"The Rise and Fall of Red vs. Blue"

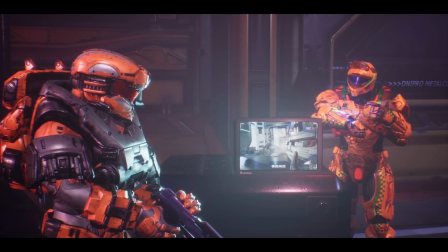(57:28)
We do get a little bit of that here with some information about East, where we learn that she was dying when she was younger, and West gave her up to some people who experimented on her,
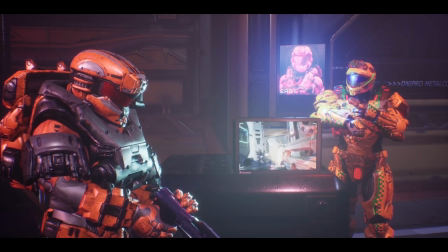(57:36)
but that also saved her life.
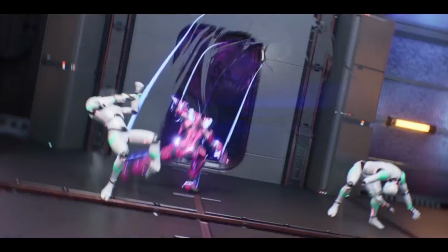(57:37)
But now because of the experiment, she has these like super speed powers that she uses, which also kind of come into the action scenes, which again are usually pretty well done.
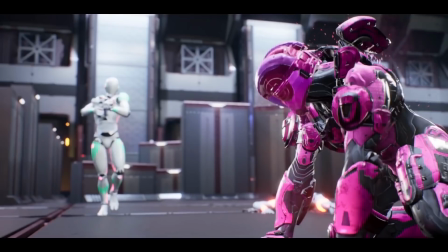(57:45)
And something else that bothered me a lot throughout the season was a lot of just the enemies and weapons in these action scenes.
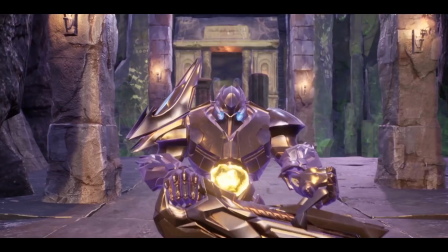(57:51)
In case you can't tell, the obvious issue is that they're not from Halo.
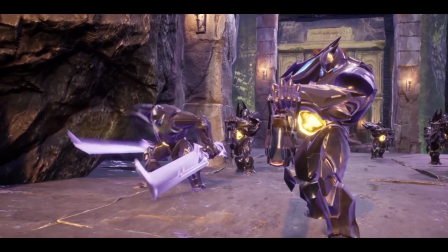(57:54)
They don't look like they belong, and Red vs. Blue just feels so much more grounded when they're limited to not only the games, but at least the game assets themselves.
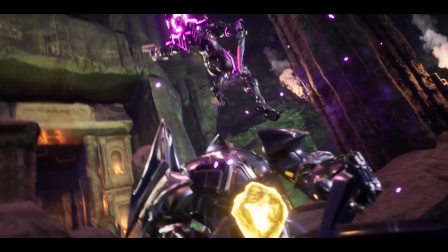(58:01)
It was always so cool seeing Halo maps and seeing Halo weapons and enemies inside the Red vs. Blue.
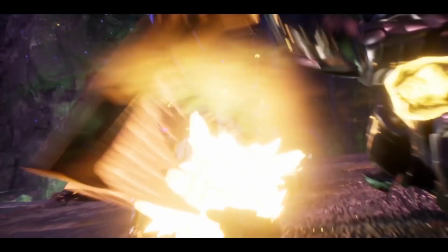(58:06)
And now when literally all of that is gone, seeing all these non-Halo guns and enemies, it just doesn't feel right, and it doesn't feel like Red vs. Blue.
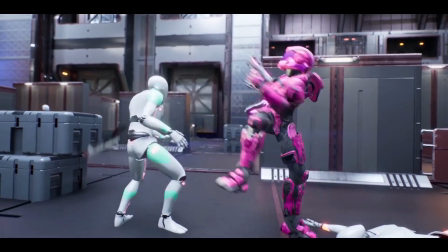(58:13)
But by the end of episode 2, it's still not terrible really, just a bunch of action scenes that look good, and a few things that bothered me here and there, but still generally, okay.
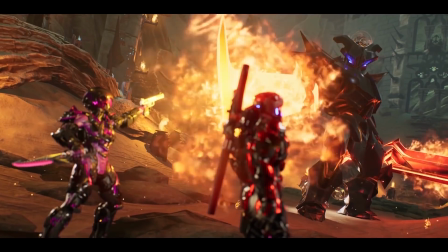(58:21)
Then episode 3 is where the writing really starts to bother me.
The power for which you sought will summon the harbinger of destruction and rot.
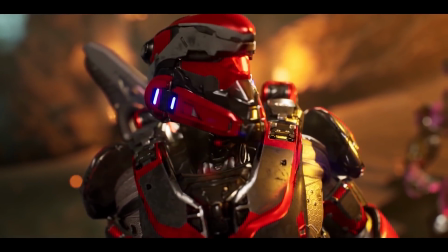(58:32) I am no mere mortal, Guardian. Underestimate me and you'll learn I'm something more.
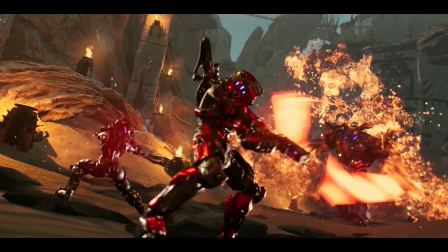(58:38)
It's all just the most cliche and generic tropes and vague writing that I have ever heard.
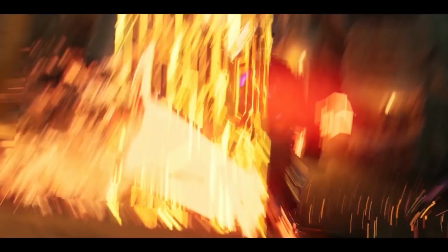(58:45)
Like, at one point I literally thought it was like a joke or a parody of, I don't even know what it's trying to be.
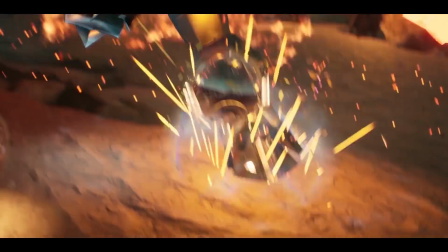(58:50)
It just frustrates me beyond belief when it's used over and over and over again, literally in all 8 episodes this season.
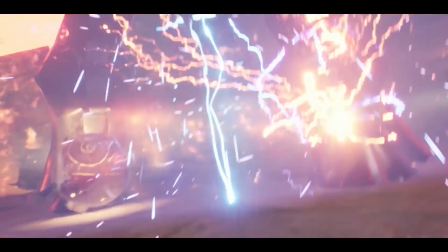(58:55)
And again, the action is good, but by this point you're already starting to get bored of it just because there's nothing else to the season.
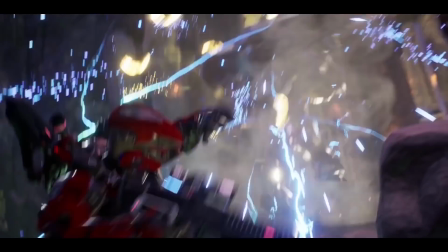(59:01)
We're just following Viper Squad fight these things. What are these?
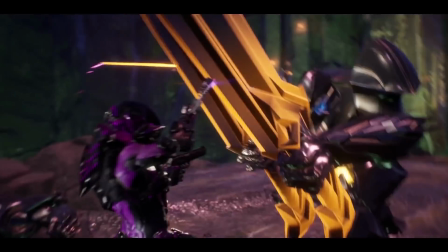(59:05)
These are some monster things that are guarding these temples, I guess, because they have to get the swords that are keys to the temples that offer ultimate power.
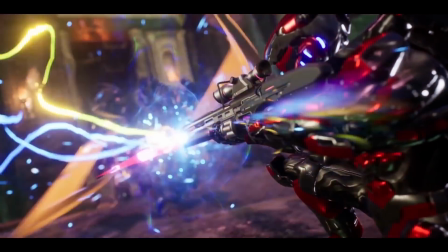(59:12)
Okay, whatever. Still not super interested, but let's see where it goes.
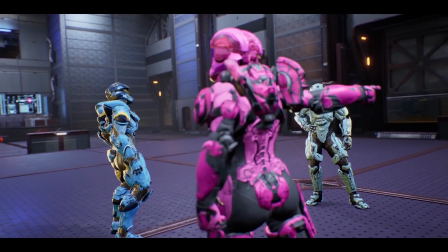(59:15)
And as we move back to Shadow Squad, East and Wan are not getting along, since East is an angsty teenage girl who's mad about her past, and Wan doesn't like working on a team,
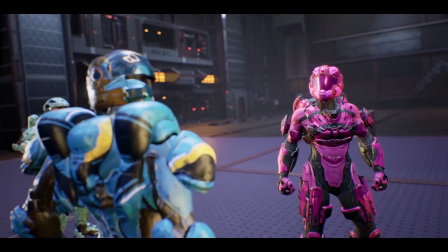(59:23)
with those two kind of traits being both those characters' definitive character traits really throughout the entire season.
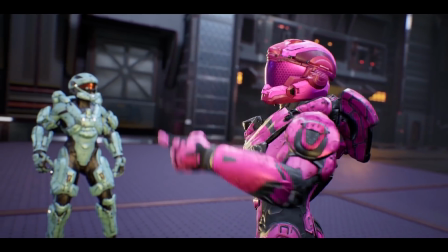(59:29)
Again, that's not terrible. Decent enough setup, I guess. Whatever.
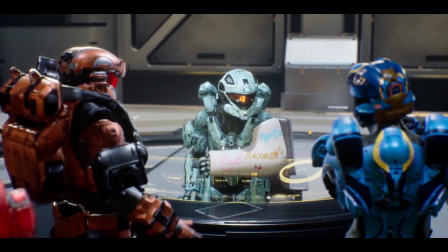(59:32)
And I do want to touch on the comedy real quick, as that's kind of a huge part of Red vs. Blue that I've discussed with a lot of the other seasons, and there's really not too much of it here.
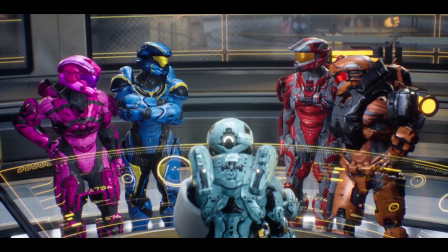(59:40)
It's mainly through the new character Raymond, who once again I said was the rookie, and when it's not through him, it's just really, really stupid.
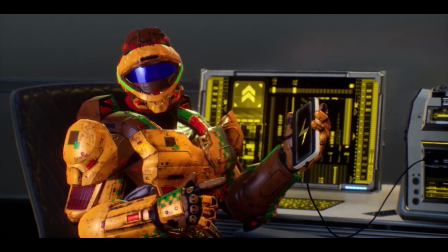(59:47)
And even when it is through Raymond, it's just very whatever.
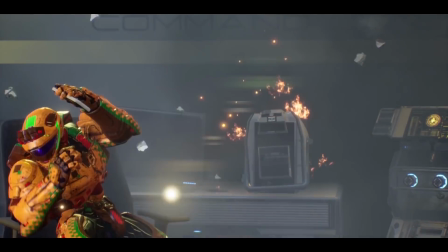(59:50)
It never really made me laugh, it's nothing too funny, and it's just coming out of a character that doesn't have a super interesting personality.
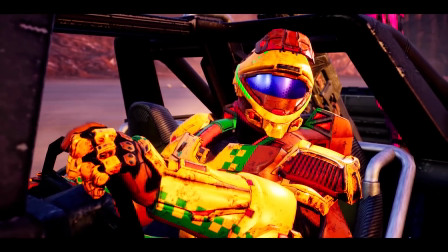(59:56)
I think the voice actor does a fine job, but again, just nothing super engaging.
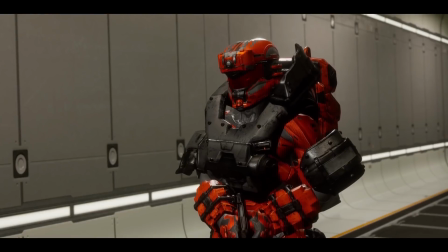(60:00)
And then episode 3 also starts showing off this really gross looking animation where, what is this?
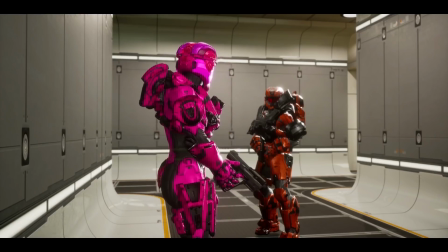(60:06)
They're trying to animate full on animation as if it was in the Halo game. So they're trying to animate it like it's in Halo and like it's just a machinima.
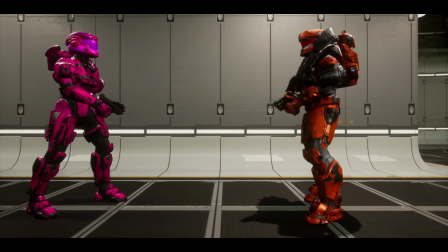(60:13)
It just looks so unnatural and it really distracted me the first time I watched the season. Anyway, Shadow Squad learns that Viper is planning to steal another artifact in a city,
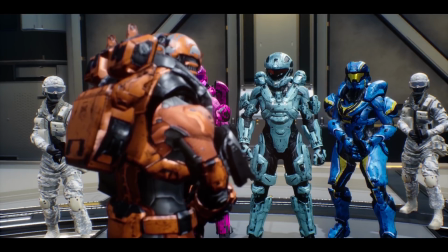(60:22)
and they tell Carolina she can't come along because she was recently injured in the attack in episode 1, and then we get,
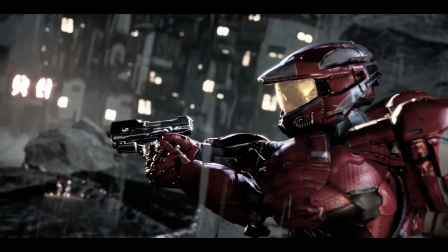(60:27)
guess what, another action scene where we learn that Axel and Zero used to be part of the same organization, but then Zero left for some reason, and it's just more of the most cliche,
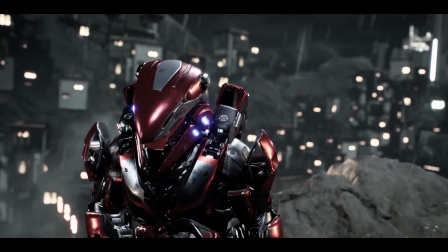(60:36)
generic dialogue I have ever heard. And again, at this point I still don't hate it, but it's just so uninteresting, and we've seen it all before.
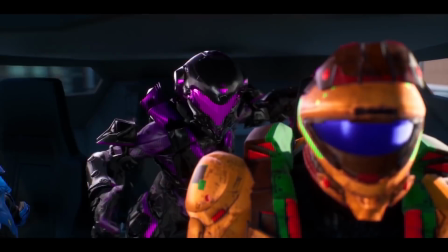(60:43)
And this whole car crash around the city, once again, is pretty neat, and FaZe continues to be the highlight of the action scenes with her teleporting knife.
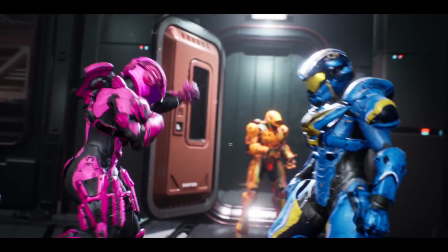(60:50)
And then episode 4 is where they really start going for the emotional beats in this show, and it's just terrible.
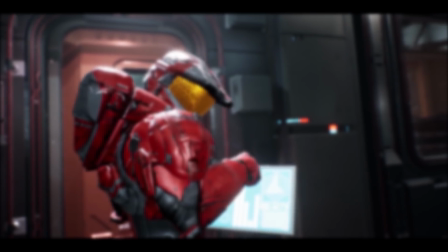(60:56)
Like, laughably bad, overdramatic moments that don't even come close to landing.
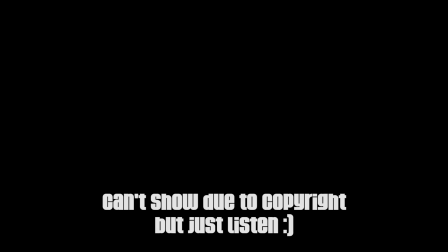(61:01) We're in over our heads. West is doing okay, but for now I think it's best we stop pursuing Viper. What? You're pulling us off the mission? You can't do that! Just until West recovers.
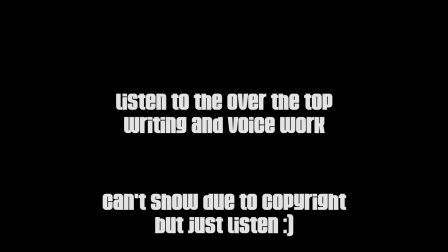(61:12) He'll know what to do. That Zero guy, you know who he is, don't you?
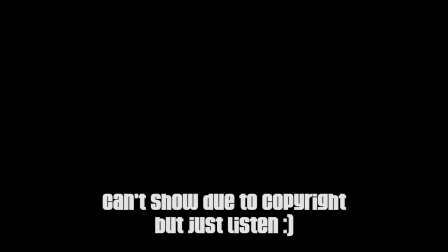(61:20) I did. You ditched us to go after him. I had orders. Tell us the truth. What's going on? Axe, I trusted you.